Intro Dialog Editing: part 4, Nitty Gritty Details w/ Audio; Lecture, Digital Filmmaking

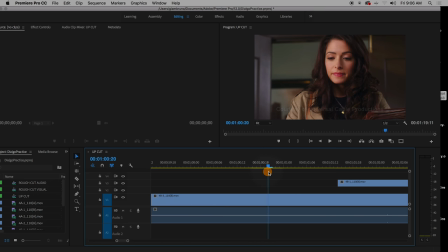8:04 He talks about eyes. so he really tries to pay attention to the eyes and he looks up right there boom so right when she looks up I'm going to cut to the judge she's I'm pleading my dad he's dead I'm going to bury him and then with her eyes right when she looks up boom we're going to change the focus boom to the guy so all I'm going to do is I'm going to get some shot of the guy
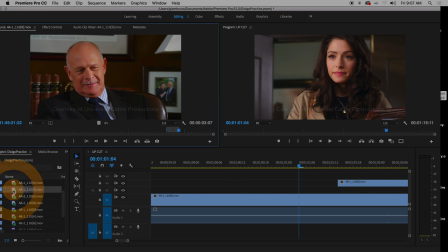8:22 where he's kind of like just pensively thinking and I'm going to get a close-up the reason why I'm choosing a close-up instead of a mid I'm doing a close-up because this is supposed to be his like warm closeness right when he when he's negative and grumpy I go to the mid when he's nice and warm and close and kind of father figurey I go to the close-up right again these are decisions you should start
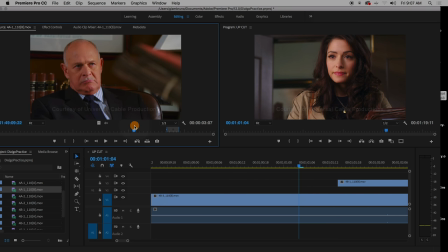8:41 thinking about when you're making when you're editing all right so let's see right yeah this hole oh look at that he's got eyes and he looks down it's okay if she's talking but she's not even talking there great so eye contact so boom her eyes lift up his eyes are there and then
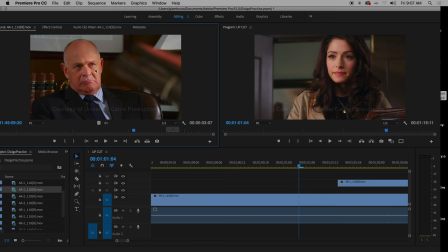8:58 boom they lift down this is a perfect spot so I'm just gonna go right about there
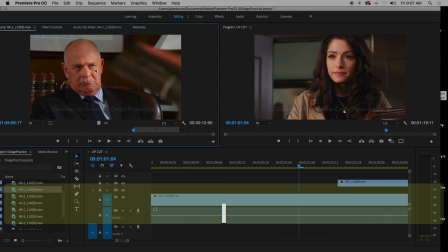9:03 I and then just I just need a little short one one second two seconds right there boom yeah your dad was a great man huh now I gotta also make sure I didn't use that somewhere else
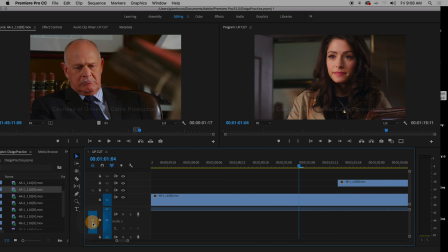9:16 which I'll find out in a second right reaction shot remember to unplug your audios some of you are still getting hung up on that a1 is no longer blue v1 will be blue but I got to move v1 all the way to above this shot right here be enough oh it's probably too
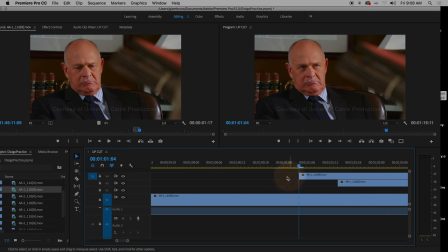9:33 much right there I need to trim it down a little bit
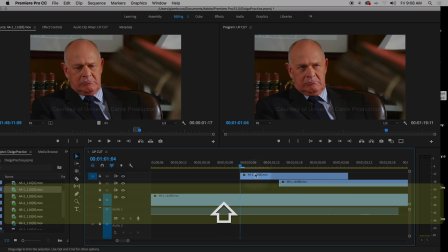9:39 I don't need him nodding for too long let's see how that feels is too quick boom
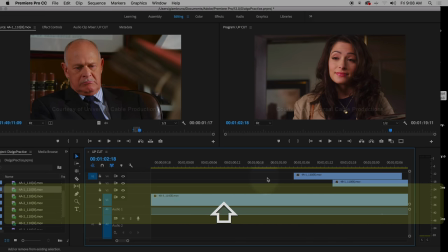9:45 maybe a little bit I need to see her eyes a little bit more before
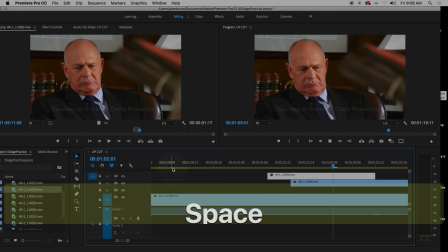9:50 going to his see eye contact yeah a little bit longer
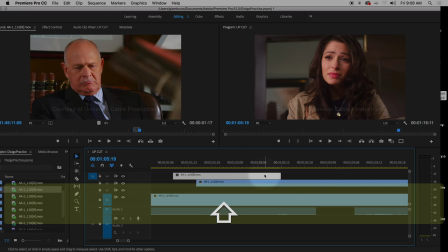9:56 I need to get it stop I need to kind of hang on him just a little bit more this
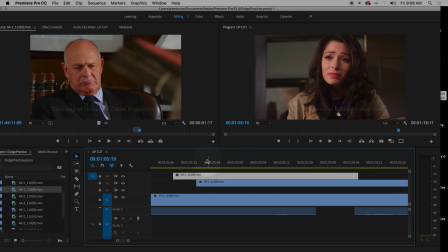10:02 just seems like too quick right about there remember
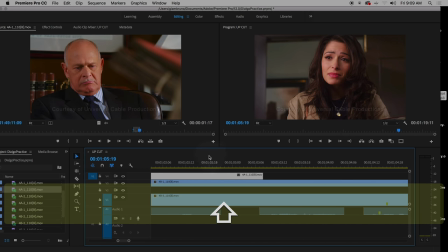10:11 it's a little off sync at the beginning that's okay it's in sync at the end and I don't want to get she has a sigh right here I want to get rid of that sigh screw
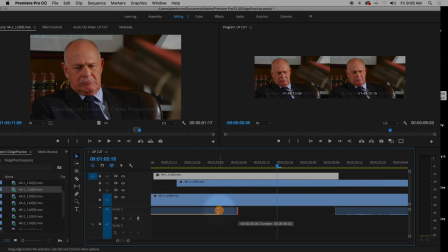10:19 that sigh alright someone like that okay way
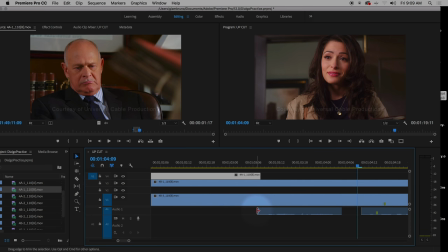10:27 better right so the sigh really kind of made it sound cheesy trim that a little bit all right so this is where you get this is why we call it the up cut you're getting really detailed uh if you take miss angelone's class this is the dental draft right this is where like
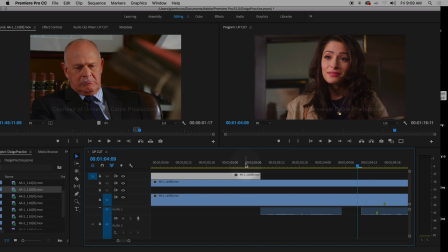10:41 you're getting all the nooks and crannies and you're scraping off the plaque on the inside of the teeth i know i got gross for a second right um so you want to get nice and nitty-gritty and really kind of perfect these things out it's okay that you have these blank spaces,
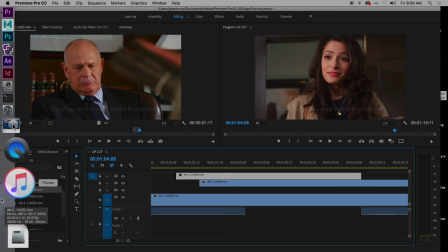10:56 the next step, leveling up all the audio and doing a background layer, that's what's going to help fix that.
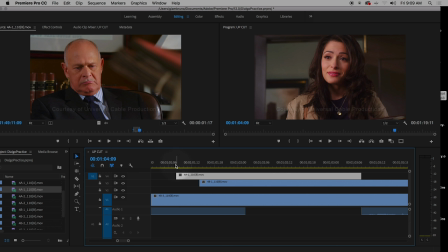11:02 So go through your draft right now. And if you haven't added that audio replacement, add audio replacements. I gave you some time on Tuesday to do that. Make sure that everything's hanging. And then really make sure that your audio is clear and that you're not having any of that steamrolling, right?
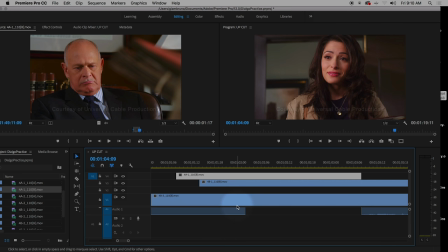11:19 Where you're having that line double up because you used two different takes. Just really kind of get nice and nitty-gritty right now. Okay, so time to work. And then at about halfway through the class, we're going to talk about leveling out your audios.